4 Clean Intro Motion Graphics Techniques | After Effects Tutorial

promo videos, intros, openers, whatever you want to call it, because in this After Effects video, we're going to talk about four minimal techniques to creating promo video type stuff inside of After Effects.
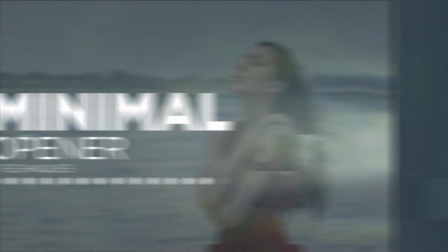[0:10]
And thank you to RocketStock.com for sponsoring this video. Hey, what's going on, internet? This is Josh Noel from SonduckFilm.
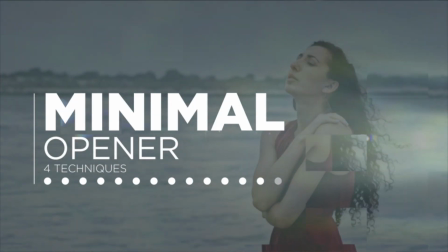[0:21]
If you couldn't tell from the intro, I didn't really know what to title this video, so either way, whether you're doing promo videos, an opener, or just like a one-screen intro, this tutorial is going to focus on four amazing techniques that will help you increase your quality of work from a very minimal perspective. You know, when I do the minimal style, I like to think that I don't have a lot of time to do something, or I'm just really lazy. But this is going to be a great tutorial whether you don't have a lot of time or you really dig the style like I do. So let's go ahead and jump in the video and let's get started. So for our first technique, we're going to talk about one of the most important elements first, and that is typography. When creating promo videos or an opener or an intro with a very minimal style, the typography is going to have a huge impact on the design. And if you want to follow along with this tutorial step by step, you can go ahead and download our project files. The link's in the video description. They're free to download, so why not download them? Okay, so let's go ahead and talk about typography first.
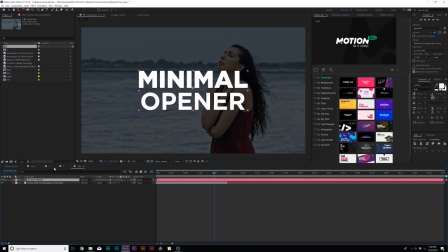[1:13]
So first things first, you need to familiarize yourself with a handful of different typefaces. So one of my favorite typefaces over here on the right side is Gotham.
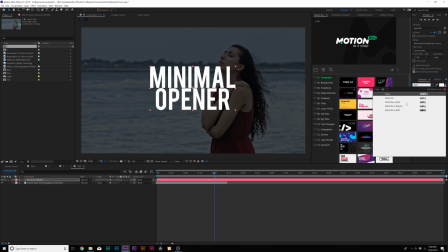[1:19]
Another one that I like to use is BeatBaz Nuu, which is a phenomenal font as well. And you see this is a very nice sans serif type of font face. And there's also a few other ones that, you know, you're going to have to just look up and find on your own.
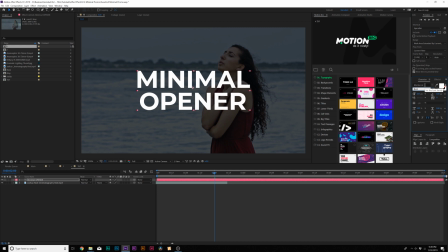[1:33]
So it's good to have a few typeface families that you really stick with that will usually work when you're trying to create minimal titles. I'm going to stick with the typeface Gotham. And what's cool about having a typeface, it has plenty of different fonts in this typeface that you can choose between. So let's take a look at our first title here. So we have two titles that have the same styles applied to them, same size.
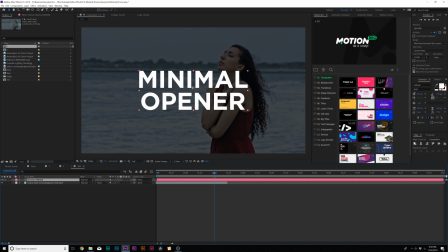[1:51]
And it's the same size and it can work. What I would suggest when you have two titles that are the same size, don't flush them in the center. Do more of a left align. And in my opinion, when you have two of the same fonts, I think when they're left align, looks great. If you want to do any center alignment font,
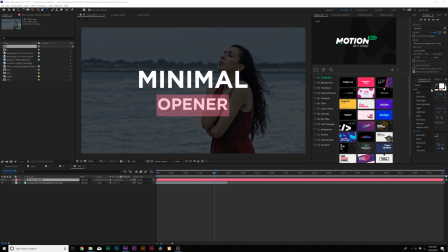[2:04]
what I suggest doing is taking the second title or the top one and make it smaller and change the font to a lighter typeface and then move these closer together. And this looks really good because there is contrast between the main title and the second title, and that looks really good. So usually you want to decide whether you want to have contrast or no contrast.
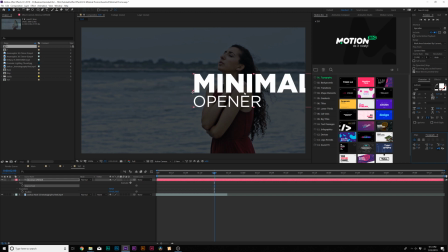[2:23]
So it's really up to you what you want to do, but for me, what I'm going to do is left align this, and I'm going to bring up my title safes by clicking on this crosshair and clicking on title action safe.
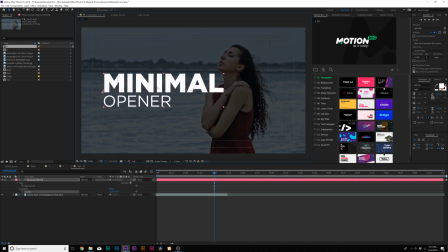[2:31]
And I'm going to place this on the left side of our screen because our footage is more based on the right side. And, you know, shout out to Julia here, who's our awesome model. And what we're going to do here is just have this nice contrast between the title and our image, and it makes complete sense. So it's really up to you how you place this. Placement and typography choice is a huge part of great typography.
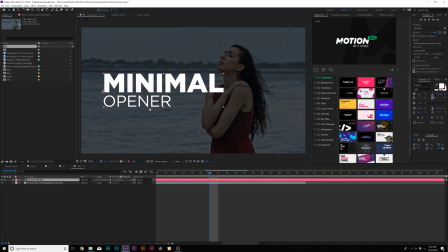[2:50]
But once you have everything in place, you kind of want to animate this because, you know, this isn't Photoshop or Illustrator. This is After Effects, and we animate things in this, right? So what we can do to animate this very cleanly, we can open up our title layer, go to the Animate tab, and we're going to do some very simple, you know, animation because this is supposed to be minimal.
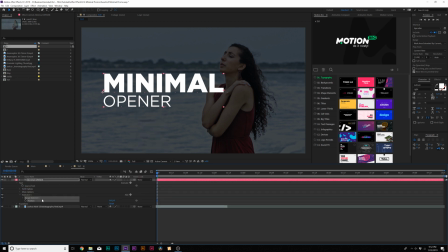[3:07]
We're going to click on this animate icon and click on position. And then what we'll do here is we'll bring down the position just like this.
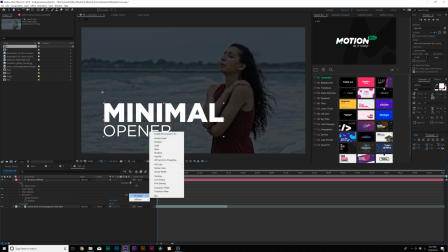[3:15]
Just bring it down. Then we'll go to this add button and we're going to go to property and we're going to add opacity. We're going to bring the opacity down to 0%.
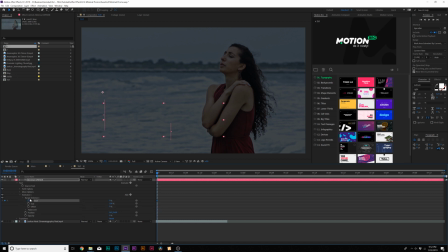[3:23]
Then we're going to open up the range selector one and we'll add a keyframe for start. We'll move forward maybe by a second and set it to 100. So now we'll have this animation coming in just like that. And now we can go into the advanced tab, and if you have multiple words, like I do here, and I don't want it animating in by letter, where it says based on, it says characters,
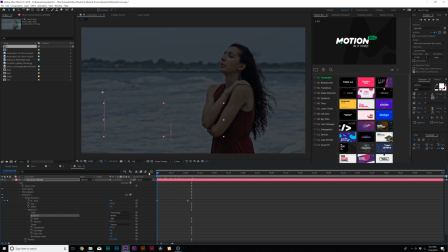[3:42]
we can do it by words. And now I'll just come in like that, and that looks cool. We can make both the keyframes easy, ease keyframes by hitting F9 on our keyboard, and it's a really nice animation to add there. You can also adjust the smoothness if you don't want it to be so, you know, smooth in the animation. So, quick little look, it kind of just pops in there, and, you know, looks fine.
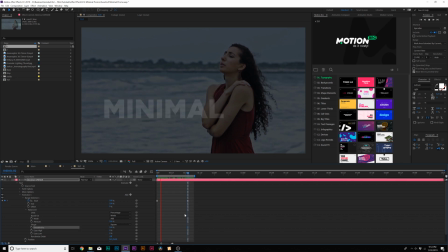[4:00]
Or you can keep the smoothness up to 100% and have a pretty typical animation. It's up to you how you want to have that. I'll keep it at 100%.